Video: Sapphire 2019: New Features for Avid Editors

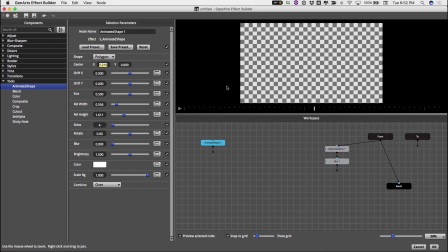Using the center parameter, adjust the X coordinate so that the shape is completely off the screen at the beginning of the effect. Now I'll just move my playhead in the preview window to the end of the effect and adjust the shift X parameter so that the bar moves to the opposite side of the screen.
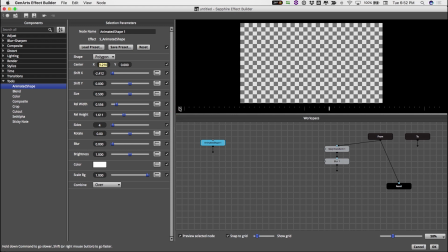When I hit play you'll notice that nothing's moving yet, so let's change the animation behavior to bounce our shape from one side of the screen to the other.
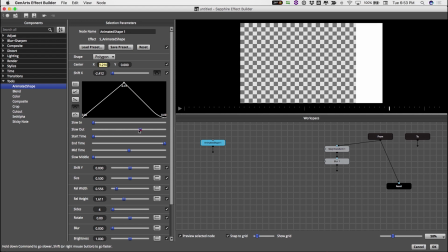I'll adjust my slow, in, out, and middle parameters to make the movement a little more natural. When you hit play, you'll see the result. Now, I repeated this process two more times, one with a shape that just moves across the screen right to left, another with a shape that moves left to right.
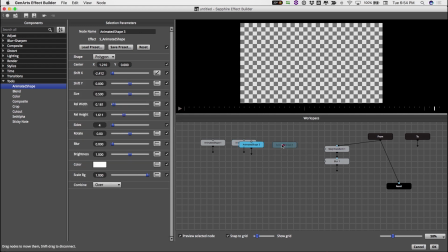I also played with the start time parameter so that the shapes weren't moving in unison. I thought this made it feel a little bit more organic.
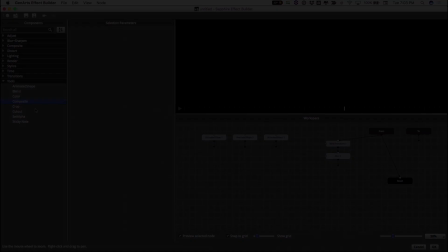Now let's combine the shapes together. The best way to do this is with the composite node under tools.
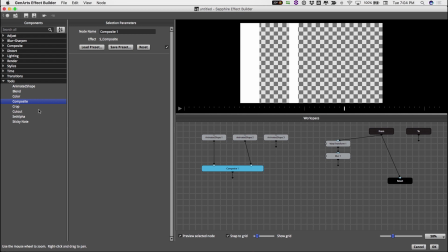Plug the first two shapes into the two inputs on the composite node, then grab another node. Plug the first composite node output into the front and your third animated shape into the back.
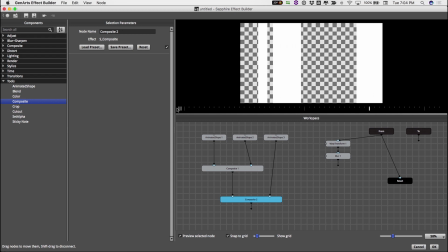The stripes will act as our matte, which will mask out the blurred layer we just created. Now it's time to put the pieces together.
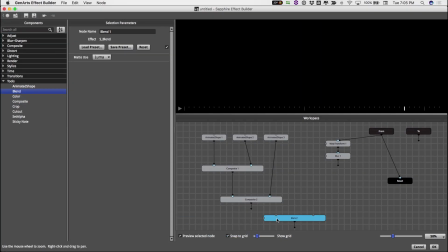We want to stack our blurred stripes onto our source background. To do this we'll use the blend node.
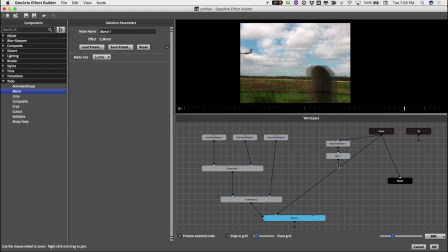Blend has a matte input on it that mats out the source B input. When I connect our blur layer and from layer you can see that we achieve the desired effect once we plug the moving shapes into the matte input. Now let's create the animated shape that reveals the incoming footage.
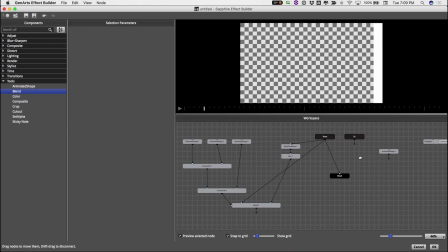To make life a little easier I just duplicated my first animated shape and changed the parameters a little bit.
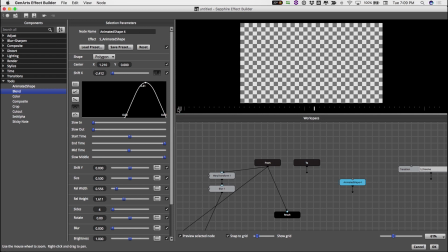Because I wanted see more of the transition before the wipe happens, I delayed the start time of this animated shape significantly.
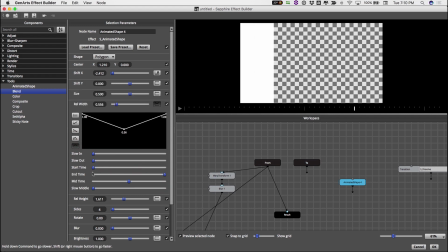I also keyframed the relative width parameter a bit.
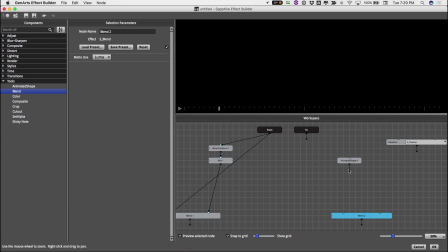We'll combine our shape and the incoming footage the same way using the blend node.
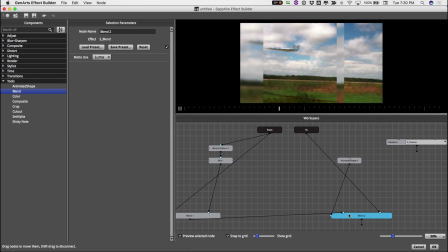Finally, let's assemble the A and B sides of the edit using the wipe line transition.
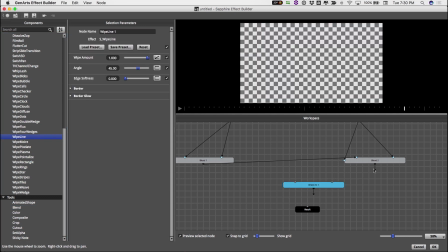I'm going to grab it from the components rather than using the default transition node that we disconnected at the beginning. The reason for this is because when you grab it from the components there is
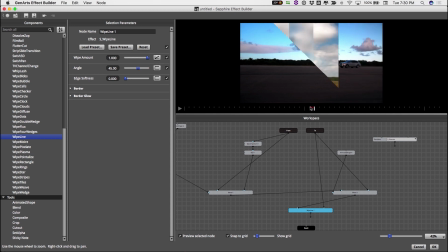an amount parameter on it that allows me to control the timing and acceleration of the transition.
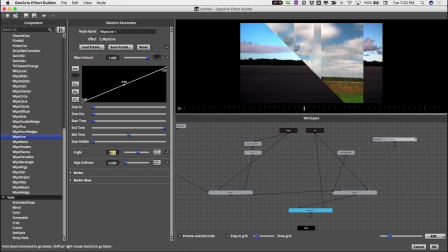The first thing I'll do is change the angle to zero. When I play the transition back you'll notice right away that we lose most of the beauty of the blurred stripes so I actually want to delay the start time of the transition. I'd like it to more or less match the stripe that reveals the incoming edit.
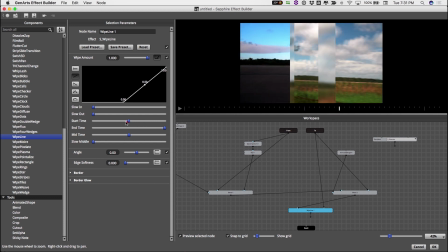I'll do this by positioning the playhead at the point where I want the wipe to begin and then tracking its progress until the end. I'll then play with the start, middle, and end times, as well as the curve, until I achieve the look I like.
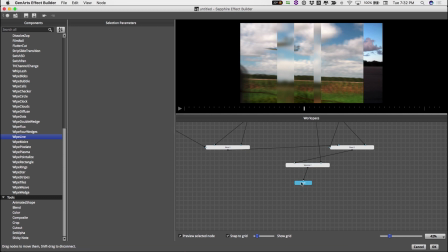Finally, connect the wipe line to result and hit OK.
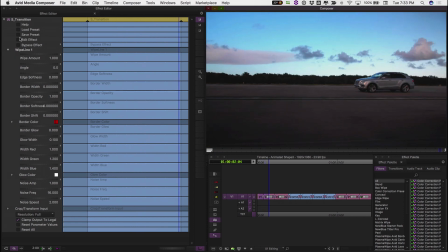As always, once you've created a look that you like, you can save it for later use in the preset browser by selecting Save Preset in the Effect Editor.
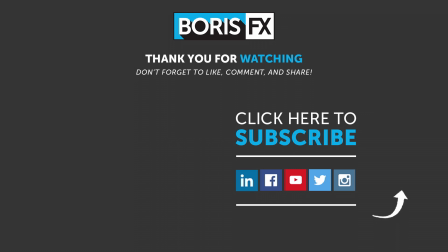for the latest training materials for Continuum, Sapphire, Mocha and all of the Boris FX products.